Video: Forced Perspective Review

Okay, so let's go over some forced perspective shots from our first assignment. I made a slide here with some key considerations for a successful shot.
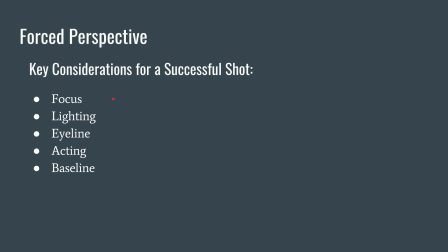[0:08]
Focus, the two subjects that we're trying to represent as being in the same plane or distance from the camera, they should be in the same focus. If one's out and one's in focus, then the illusion's given away. Same with lighting, if they're lit differently, that's a giveaway.
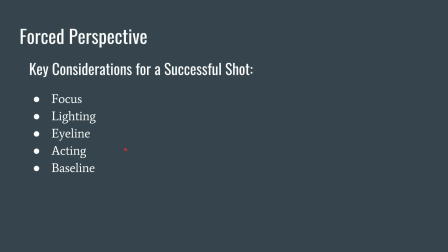[0:23]
The eye line we talked about, the actors sometimes have to look somewhere other than where the other actor is to make it look like there's a difference in size between the two. Acting really helps. It's crucial, really, to sell the illusion.
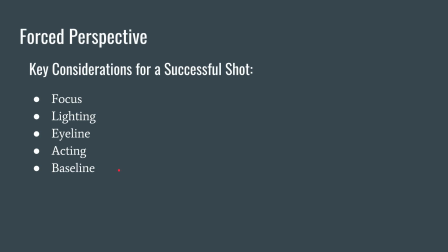[0:39]
Baseline has to do with where the bottom of each subject is, and if the bottom of one is much higher in the frame than the other subject, then it's a giveaway that they're on a different plane or distance from the camera.
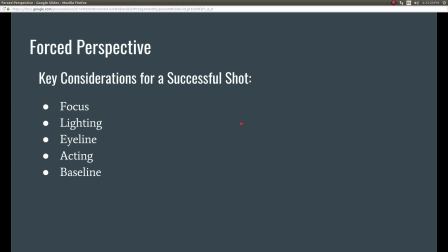[0:51]
So let's look at an example here. Let's look at this one again.
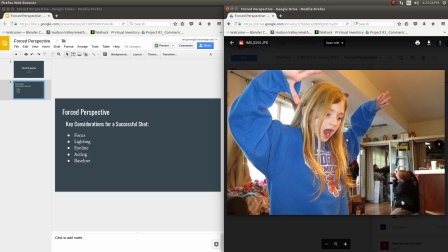[0:57]
I showed you of my daughter and I. So going down the list, focus is pretty decent. I might be slightly softer than her, but more or less we're okay. There's a lot of light in here helping the camera give us a long depth of field,
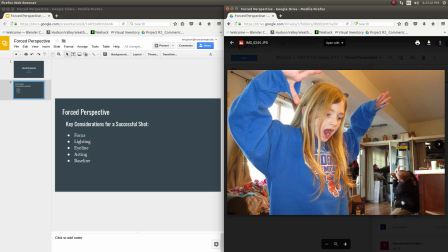[1:11]
so focus isn't too much of an issue. Lighting, we're lit about the same as far as contrast and brightness, but color temperature we're different. Daughter's being lit by a warm color temperature camera flash, and I'm being lit by this very cool color temperature daylight from the windows there pouring in.
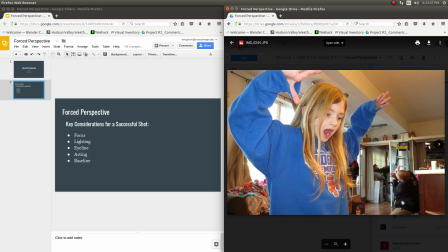[1:29]
So that's the biggest giveaway. Our eyeline is pretty much good. It's maybe hard to see if she's looking really where I would be or not, but close enough. Acting, we're both obviously acting to create this illusion that there's this giant,
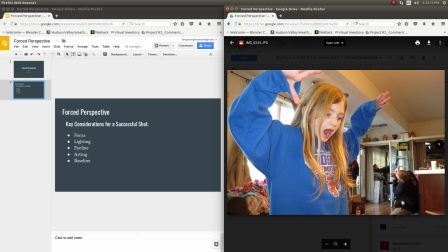[1:46]
30-foot little girl terrorizing her father, which isn't too far from the truth. And then baseline. Baseline's not a factor too much. She's off screen, her baseline, and so am I a bit.
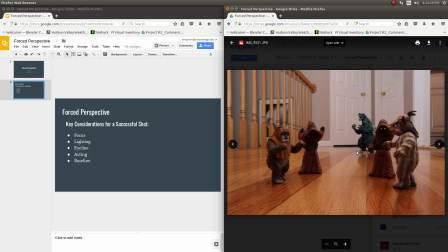[1:59]
So that's not too much of a factor in this shot. In this shot, baseline is the giveaway, along with the floor and the perspective that you see. The floor and the baseline difference show that these are this Godzilla is much further from the camera than the other characters.
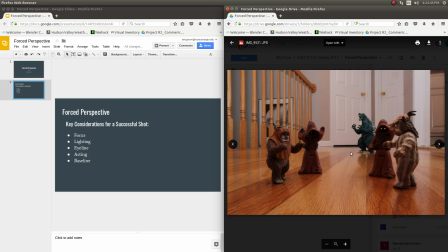[2:15]
I think the illusion we're trying to get is that the Godzilla is same height as the rest of these characters, which is pretty much correct. Now, the screen height of the Godzilla is about the same as the other characters, when in reality it's probably 4 times taller. So that's cool. The lighting works. It's a nice, pretty brightly lit room, so the depth of field is very deep.
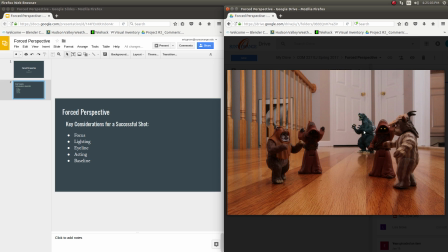[2:35]
So the focus is similar, the lighting's similar. Those things all work.
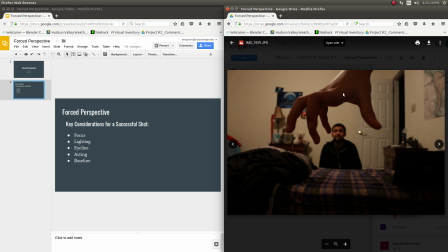[2:41]
Now we have this one. It's a bit of a dimly lit room, so we have a shallow depth of field, and you can see this finger's in focus, this one not so much, and he's a bit out of focus. So that's a slight issue there. The eyeline and acting work. He looks like he's really a hapless victim of this giant hand.
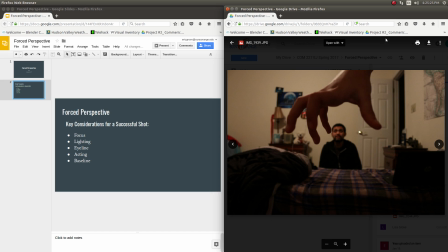[2:56]
Poor guy. So baseline's not an issue. The hand's coming from off screen. You can't see the bottom of him, so that's not an issue.
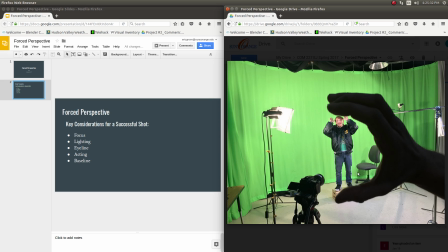[3:04]
Here we have this one. The lighting is the biggest giveaway. Matt's surrounded by these lights, and the hand is in silhouette, so it's clear the hand is much closer to the camera. Maybe you can nitpick and say that it's covering his foot there and his hand, and maybe it wouldn't be, or it could be.
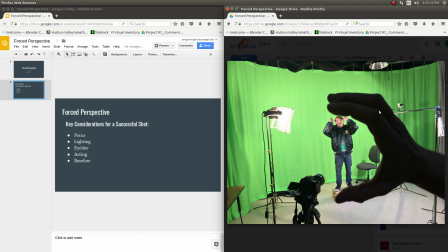[3:23]
And so the focus also, Matt's in focus, and this is a bit out of focus, so that's something to look out for.
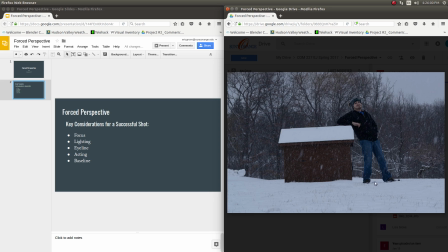[3:30]
This one here is very convincing. The acting's working great. It looks like a 15-foot, 18-foot giant leaning on a shed. So the acting's working great. Eyeline's not an issue. Baseline's pretty good. It's almost exactly the same baseline, so that works.
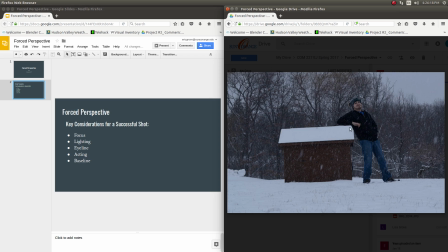[3:49]
It's not quite exact, but that's pretty nitpicky. The first thing I thought was maybe a giveaway when I'm trying to look for them is that this part of his sweatshirt you might imagine is behind that part of the roof. So you should see the roof there, and you could just cheat that by sampling this color and painting the rest of the roof over top, but that's pretty nitpicky.